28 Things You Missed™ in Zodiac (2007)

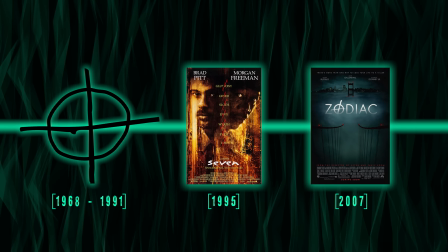500s
Obviously that came out before Zodiac, but Zodiac is based on events that happened before S7N.
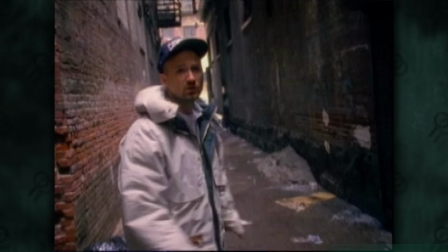505s
So I wonder if Fincher was already an enthusiast of the Zodiac case before he made S7N, and that's what inspired him to put in that plot point. Supposedly Fincher was the first name they went to about directing Zodiac, because he had already made the definitive serial killer film. There's also a possible reference to another Fincher film, a much sillier one. Let's roll the clip.
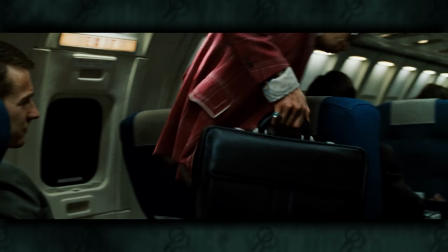527s Now a question of Vatican, as I pass, do I give you the ass or the crutch?"
This can't be a coincidence, right? It can't be a coincidence. Well there's one thing that's definitely not a coincidence in this.
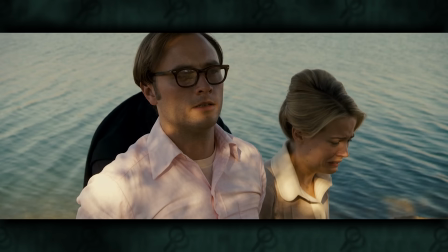548s
In the background of the scene at the police station, there's a cameo appearance from Brian C. Hartnell, the real life survivor of the Lake Berryessa attack, who can be seen as an adult in the documentary, this is the Zodiac's vegan.
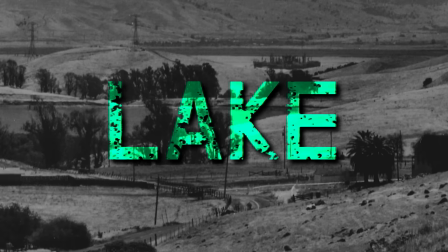559s
Another possible pattern in the Zodiac case that gets brought up in the film and book is that each of the attacks that Zodiac has proven his involvement in have some kind of connection to a body of water.
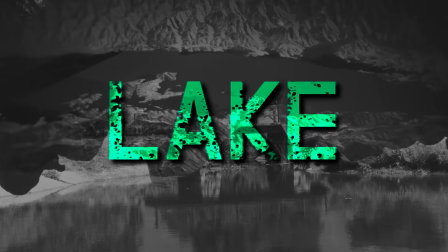568s
Lake Herman Road, Blue Rock Springs, Lake Berryessa, which was actually a reservoir, but still water, and then Wash, Inkton and Cherry, the weakest example of the bunch.
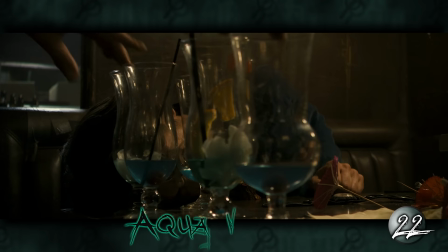578s
So there are also aquatic references in the movie, like Graysmith's favorite adult beverage being something called Aqua Velva,
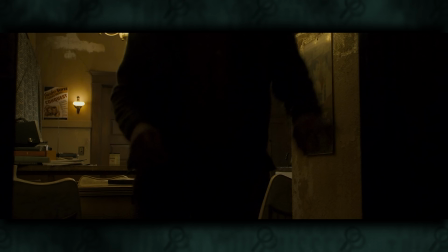584s
the first shot of the film looking out over the water, and a poster in the movie theater organist's house for Key Largo, a crime slash noir movie set next to the ocean in Key Largo, Florida.
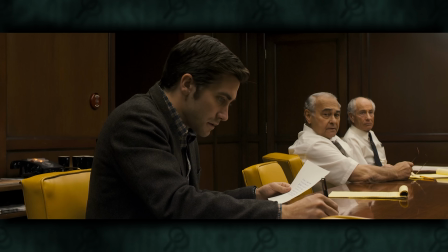593s
As I mentioned before, one of the frustrating parts of this case was that years and years would go by where nothing new would happen,
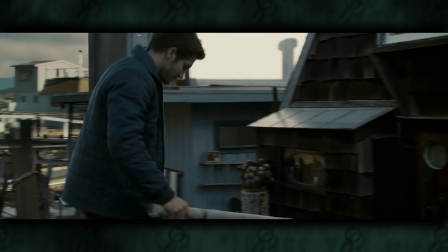599s
and I think this stagnation is symbolized perfectly when Graysmith eventually goes to visit his old pal,
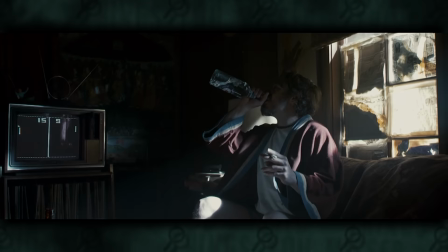604s
Paul Avery, and finds him in the middle of a game of Pong. Instead of pausing it, the game continues to run, with neither side making a move the entire time. The film's ending, like the real case, doesn't offer much closure to the plots, but I find that the film does give closure for a couple of the characters.
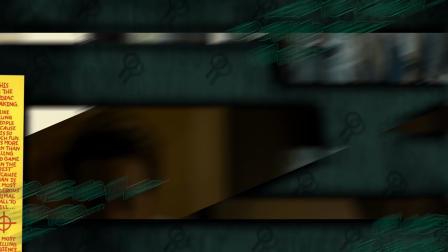619s
Graysmith at one point tells his wife that it'll be over when he's able to look the Zodiac in the eye and know that it's him.
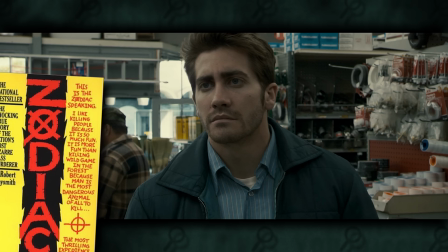625s
In the book, the hardware store scene is a mission to try to gather more information about Arthur Lee Allen, primarily to get a real handwriting sample when he doesn't suspect it, but in the movie,
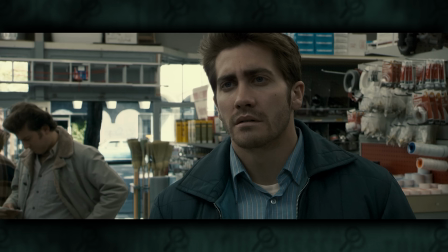633s
all we see is the eye contact between Graysmith and Allen, The smile slowly disappearing from his face as he realizes who this visitor is.
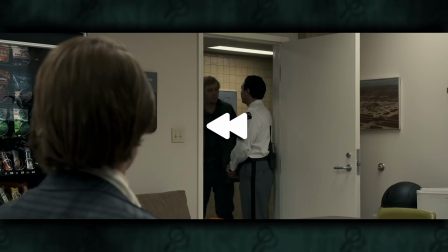642s
The very last scene provides closure for another character, and it brings the entire movie full circle.
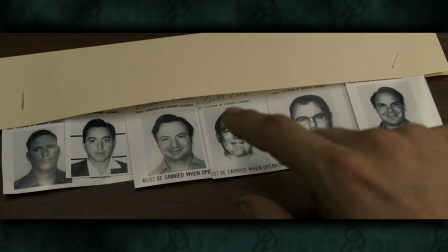647s
The first character to appear on screen was Mike Mageau, and 22 years later,
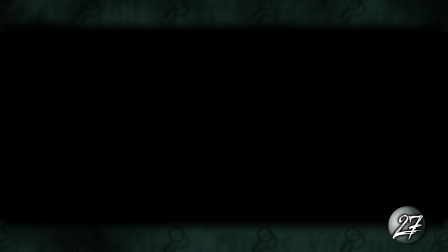651s
after pointing out the man that forever changed his life, he would be the last character to appear before a cut to black.
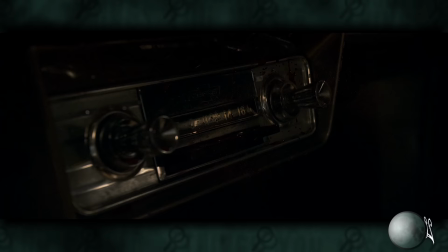657s
The end credits music is the same music that they listened to on the radio that night.
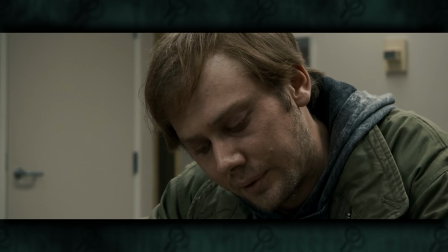661s
While we may never know for sure who the Zodiac Killer was, this scene tells us that for the oldest confirmed survivor, the case was closed. But as one case closes, another one opens here on Things You Missed,
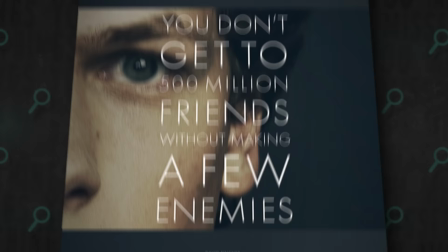672s
because in the next episode I'll be wrapping up my series of David Fincher analyses with my personal favorite, sorry Zuck, it's Gone Girl.
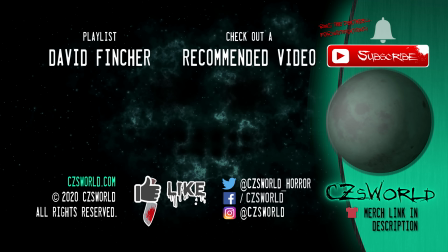679s
Remember to subscribe to CZsWorld for new horrors every week, ring the deathbell for notifications and I'll see you in the next one, assuming we stay inside.